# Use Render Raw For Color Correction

Here's the trick, and once again, here's why the plugin has RAW in its name.
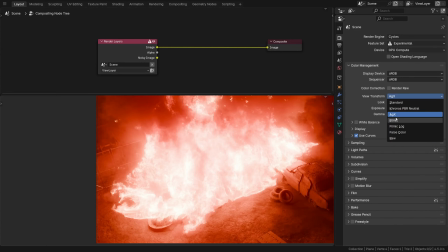Instead of AGX, we can select RAW here.
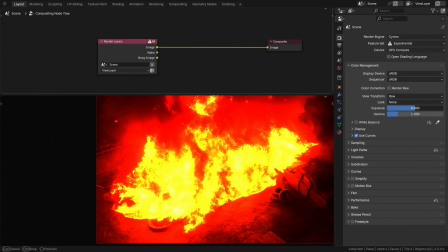This means no view transform, hence the colors will look broken right away, as no view transform is applied just yet.
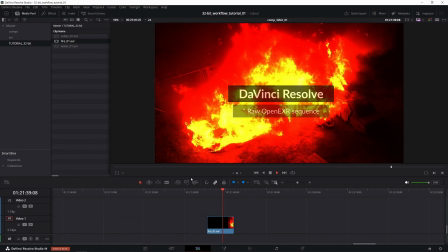Incidentally, that's exactly how OpenEXR footage would look in Resolve, before applying any color space transform.
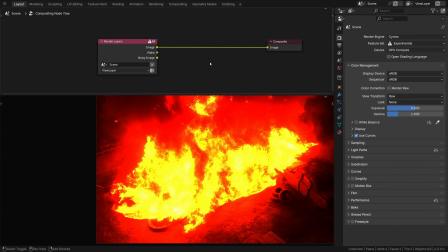Back in Blender, there's a node within the compositor called Convert Color Space.
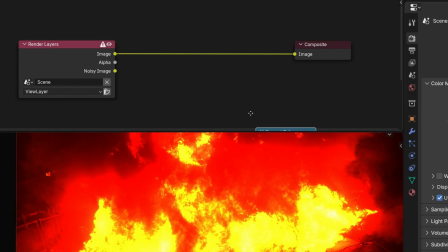And that is how we can set up the view transform ourselves.
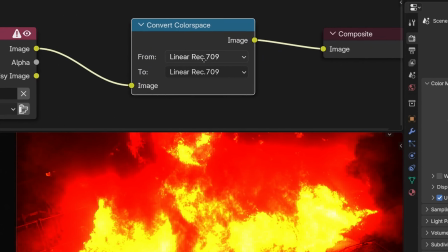We simply convert it from the raw linear rec 709, that's the color space that Blender uses internally for rendering,
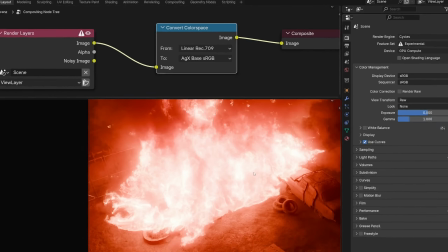and we convert it into AGX base sRGB, and that would look exactly the same as using AGX from within this panel.
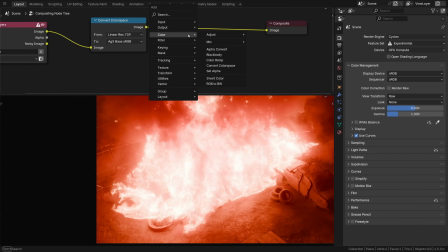But now we can choose where to place the corrections. Like, we can apply some nodes after the view transform, and some before.
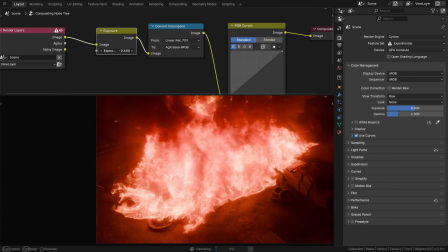Like, the exposure goes before, in pre-formation, because it needs the full render data to work properly.
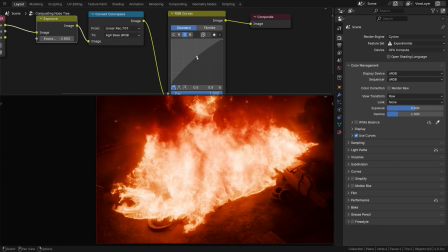And then after the image has been fully formed, we can nudge some colors towards that orange, and do it extremely carefully to not push them over the edge.
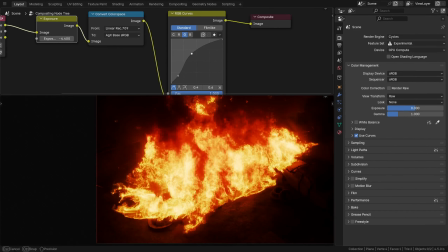Yes, it is pretty destructive, but at least we can do it now. You see where I'm going?
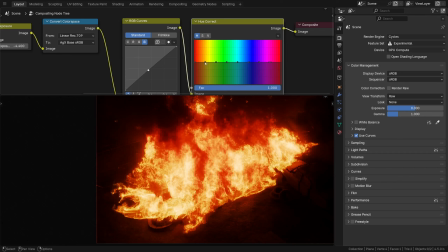So that's the whole point of the RAW workflow, to have that choice and that flexibility.
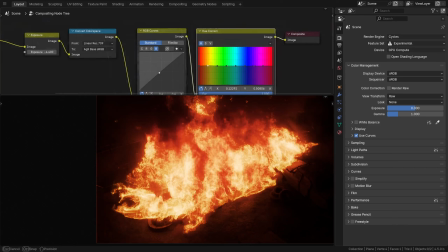It's just important to know what you're doing, and that's it.
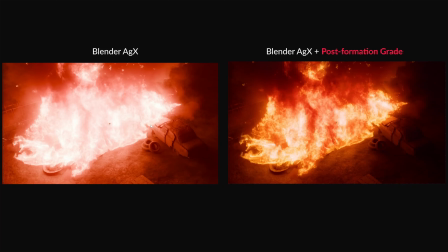Here you can see a comparison of Vanilla Blender's AGX versus AGX plus some post-formation grade applied on top of it. You see how it helped us to correct the salmon-looking reds? Hopefully it's pretty clear now why Render Raw uses both pre- and post-adjustments.
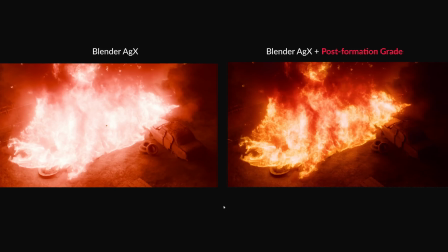To do exactly that and more. That method of doing it is alright, the way Render Raw uses some post-picture formation effects and adjustments, yet just to mention it, the alternative to using some of the post-formation tweaks is to just use a different view transform altogether.
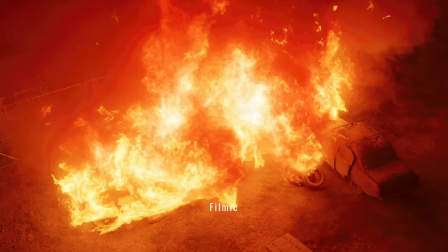Aside from AGX and Filmic, there are many other pretty amazing transforms like AGX Kraken,
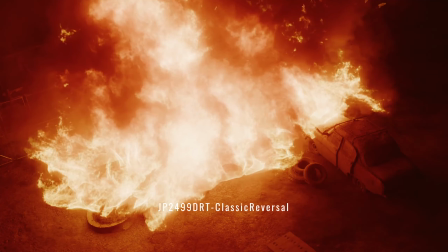JZDT, OpenDRT, 2499 and more. Some of them don't have that salmon tint to begin with.
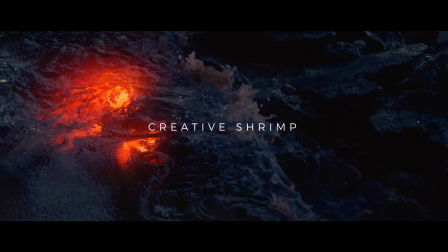We cover this in our freemium Blender to Resolve course, if you want to learn more about it. Just a quick off-topic note,
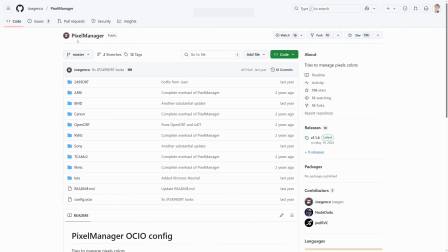if you are familiar with Pixel Manager and how to expand default Blender's view transforms using all the custom ones generously shared by Joe Genko,
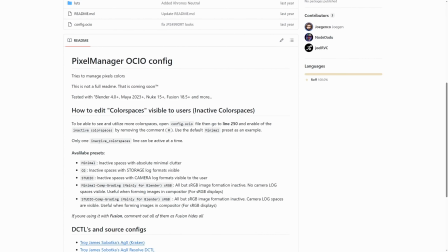you'll be happy to hear that Render Raw supports those too.
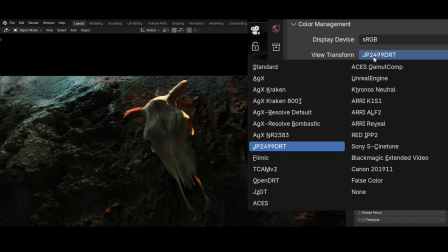We won't go too deep into that here since it's a bit more advanced, but just know that Render Raw does support custom view transforms.
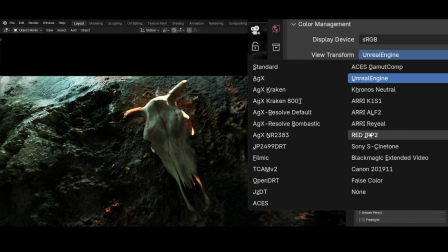Let me know in the comments if you want me to unpack that in some other video.
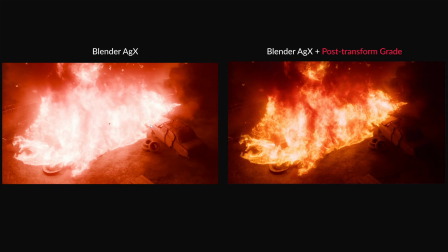Anyway, the philosophy behind Render Raw is to use both pre- and post-formation adjustments, as this gives us more freedom when it comes to pushing colors to their limits. Feel free to pause this video to allow yourself to decompress or rewatch certain things at your own pace. I keep saying that when working with digital color, that stuff can be confusing as hell. And the long but necessary detour into how RenderRaw works has ended. Now let's get back on track with color grading our daemon.
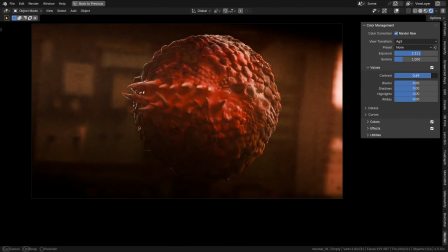As a quick reminder, first we've set the exposure and contrast, so everything's nice and visible, and not too crunched at the moment. And not too washed out either. Now we can also lift the highlights a touch.
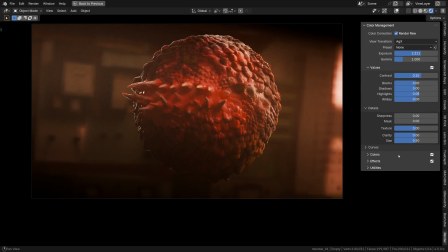Just a little bit. And head over to details. If you've used Lightroom before, you might recognize these controls.
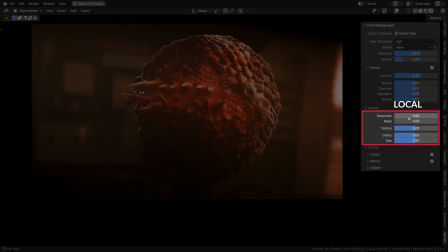These adjustments, by the way, are local, meaning they aren't working on all pixels equally.
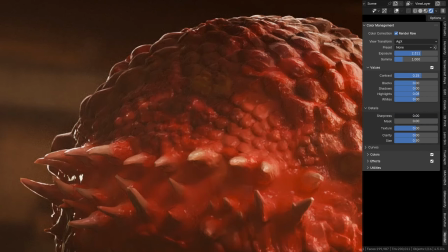Okay, sharpness increases the perceived sharpness by emphasizing the edges of things. As a rule of thumb, I usually try not to overuse it, otherwise it could look like an old VHS footage or something.